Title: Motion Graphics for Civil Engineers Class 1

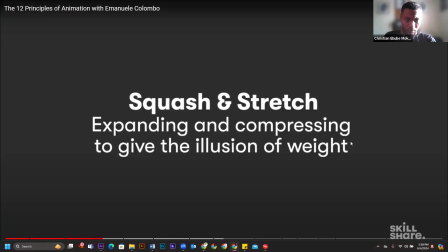(12:27) Squash and stretch gives the illusion of weight and volume as something moves.
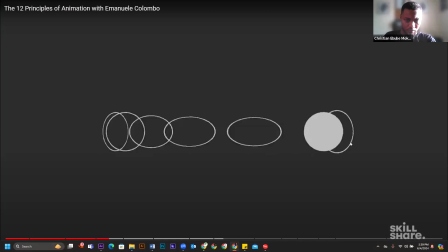(12:32) This is done by slightly expanding and compressing forms.
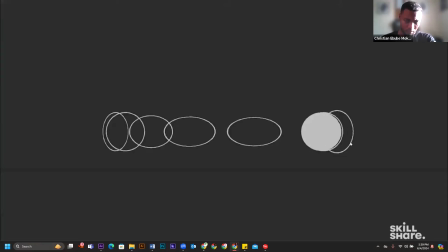(12:36) This principle is arguably the most important because it really gives a clear sense of gravity as a character moves.
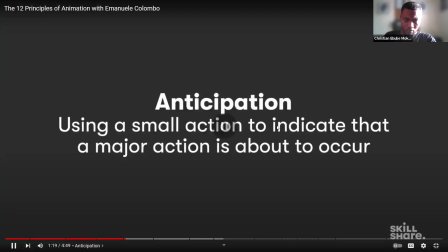(12:43) The second principle is...
okay. So let me further explain about the squash and stretch.
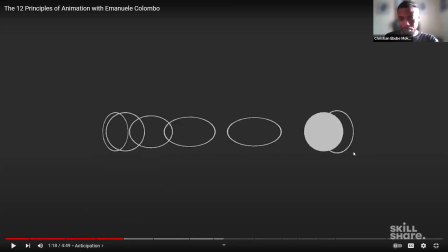A lot of times when I do my trainings, right, I prefer to use practical means so that you see exactly how it works.
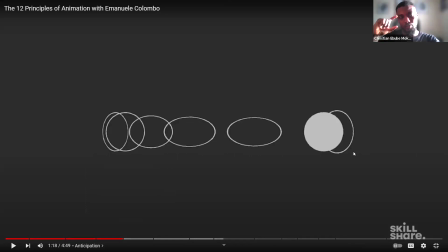(13:12)
But squash and stretch is a principle that helps the viewer understand the nature of that object.
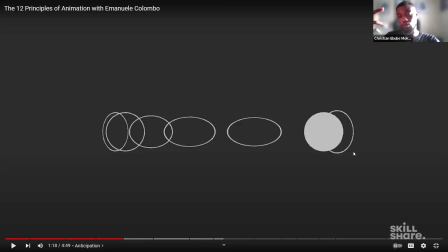(13:26)
Now, we could also use squash and stretch on characters. That's human characters created for animation, right? We could use that for, on objects, bouncing ball, squares.
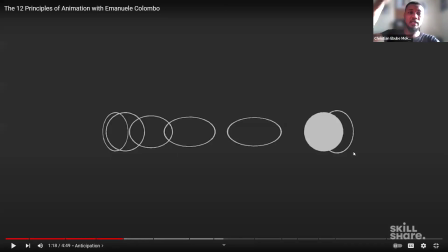(13:43)
For example, if you want to maybe animate a jelly dropping, or a balloon filled with water, or a basketball, the amount of stretch and squash you use would,
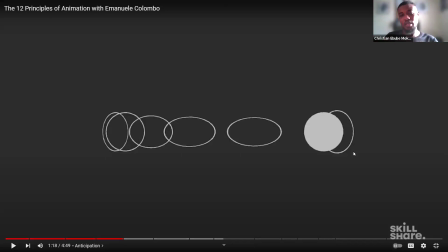(14:04)
suggest to the viewer that this thing is quite very fluffy. So it's actually like a jelly. I think it's a balloon. The amount of squash and stretch you would use on a balloon filled with water would be different from the amount of squash and stretch you would use on a basketball being bounced on the ground,
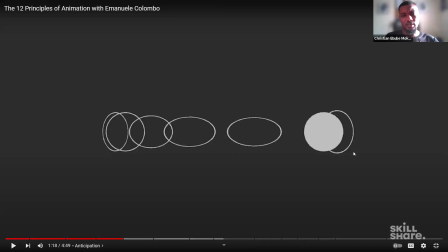(14:24)
right? And that there are different ways to actually alternate this, where for example, let's say a jelly drops from a bottle, like jam, red jam drops from a bottle.
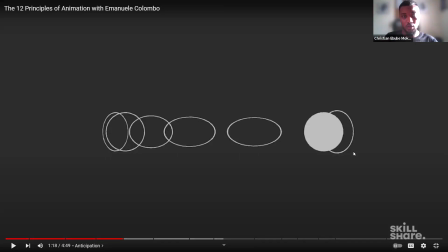(14:39)
Would animate all these things when we get to using the software, but we'll see how that works, right? When you drop a jelly, the jelly drops from the bottle and lands on the ground. You see, it wouldn't bounce because it doesn't have any rebound ability in it.
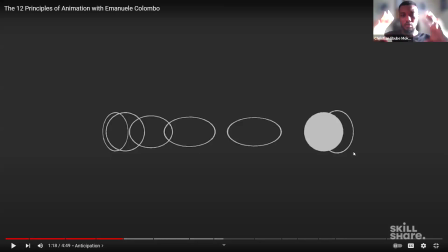(14:59)
So it sticks to the ground, but it goes like a blob, blob, blob, blob, blob, blob, like that, right? So that blob, you'll notice that when it stretches, the volume remains the same.
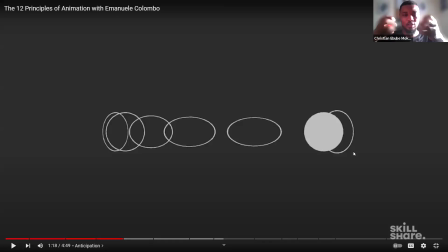(15:14)
Now, the mistake most people do is they just stretch without compressing. So when you stretch on the sides, you compress from top and bottom. When you compress from the two sides, you stretch from top and bottom. So the volume remains equal, right?
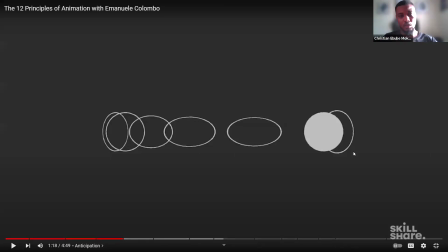(15:31)
So that's how squash and stretch works. We use that for characters as well. We use it for objects when you're creating your motion design. For example, you see the very simple example this person used here for a ball.
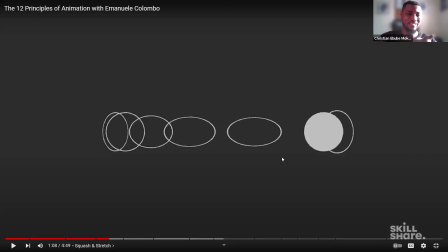(15:44)
So it looks like the ball is being drawn or magnetized by something to the right, right?
Bending and compressing forms. This principle is arguably the most important because it really gives a clear sense of gravity as a character moves.
Okay, so
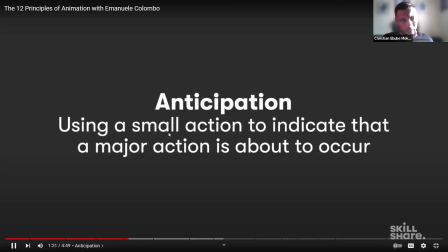(16:05)
the next one.
The second principle is anticipation. Anticipation is used to let the audience know that a major action is about to take place.
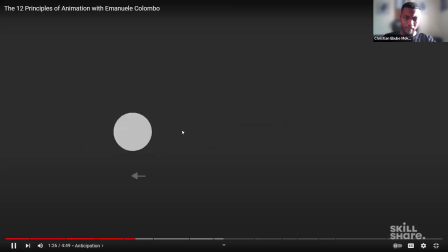(16:13) To do this,
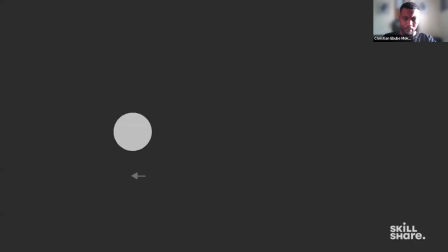(16:14) animators will often work in a smaller action or two right before the major action to signal that something is coming and get the audience excited.
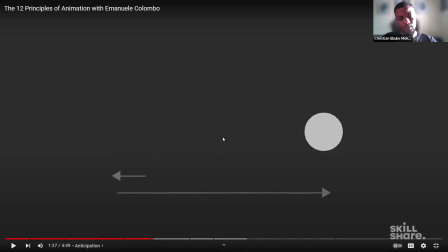(16:25)
Okay, so that's how anticipation works. It takes away that robotic movement.